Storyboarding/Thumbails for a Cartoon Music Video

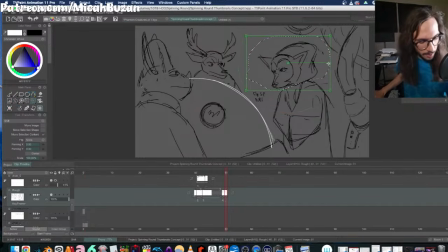1986s
And I'm just gonna cheat and do this little transform tool, just so I don't have to draw a whole new frame. So it'll just be like that. And then as he nods, I'm actually gonna have him close his eyes.
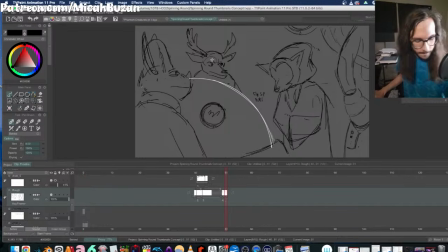So he'll close his eyes like he knows, yes, I know what I need to do. But when I in between this, I think I'll do freehand in between so it's not as robotic.
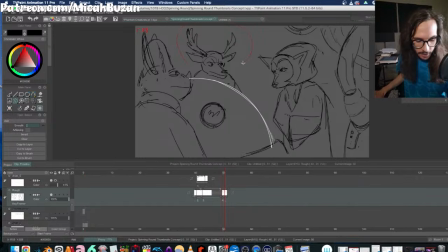2019s
But doing this little transform tool thing, this like shift and trace, it keeps the forms consistent. And since it's just the head, it's okay for it to not have squash and stretch and other things. And since it's like very little motion,
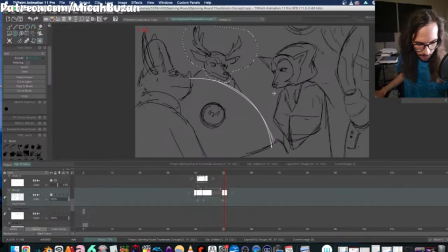2042s
oops, I moved the wrong one. Since it's very little motion happening, it's okay for the differences and in-betweens to be very subtle. So it'll just be like that. I'll get this guy nodding.
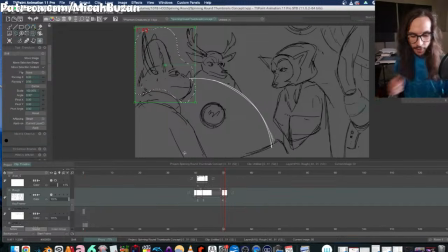2059s
I was having a little trouble trying to figure out how to get all three of these guys looking to where it looks like they're all looking at each other nodding.
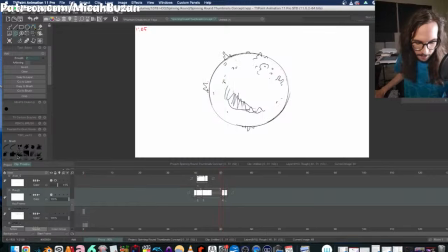2068s
And I realized framing it this way, whoops, God, I keep moving the wrong one.
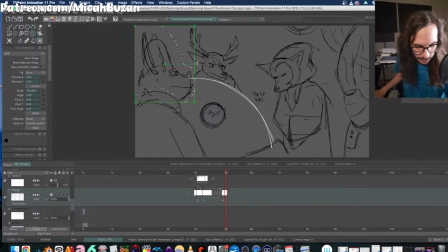2076s
Hold on. So to make it look like they're all looking at each other nodding, and Wolf is the most important character, so I put Wolf on the right here, then have the other guys on the left.
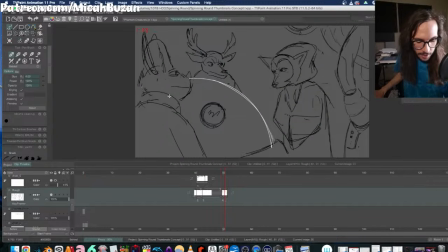2090s
So I was, when I had it framed a certain way before with Wolf in the middle,
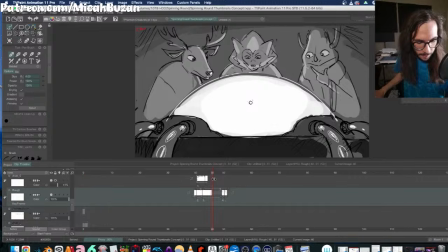2096s
like from back here, it would have been impossible to make it to where Wolf was looking at all three of them. He could only look towards the left or towards the right. I want them all to be looking at each other.
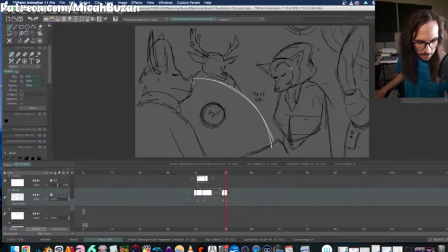2110s
So I framed it this way, and now Wolf is in the center, screen center, and so he's looking towards this way, and these two characters are over here. So we're getting extra bang for the buck. We're getting it all. We're getting them all looking at Wolf.
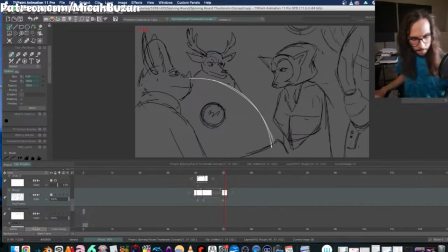2129s
He's the leader, so that was the most important thing. And he's the one that's about to go on the adventure.
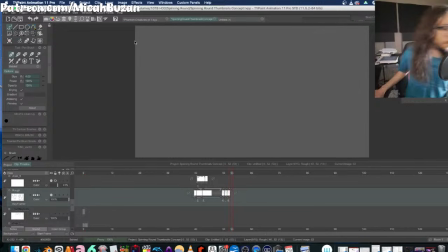2147s
Is anybody working on anything right now? If you're watching, what are you doing?
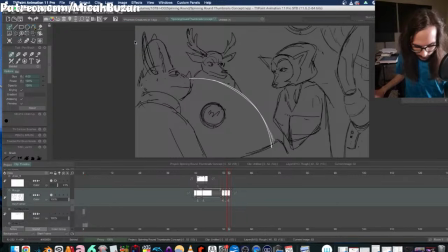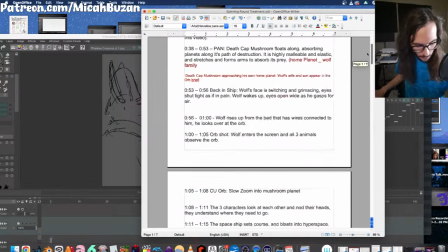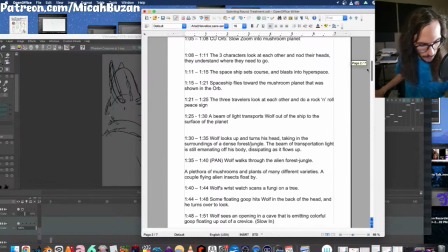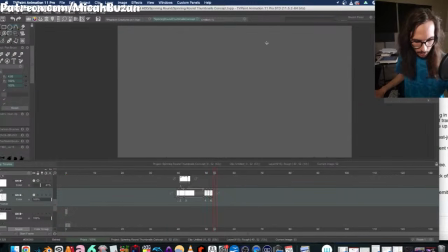2170s
Okay. Next up, the spaceship sets course and goes into hyperspace.
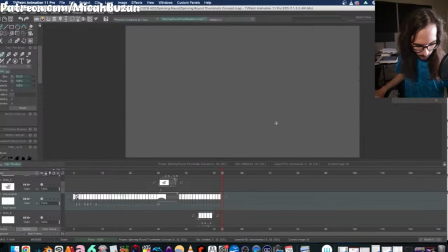Okay.
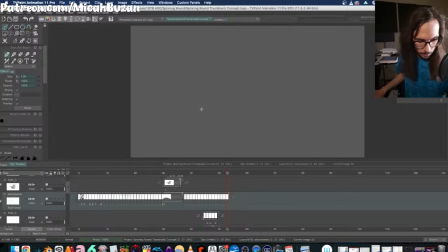So I think for this, I'm gonna have the spaceship kind of rotate up a little bit so we can see its underside, and then it'll shoot out. It'll like
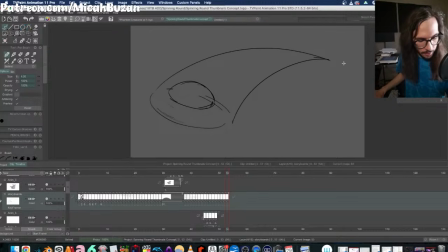2217s
do a kind of thing like this. Also, so this shot, we have this planet here on the lower third.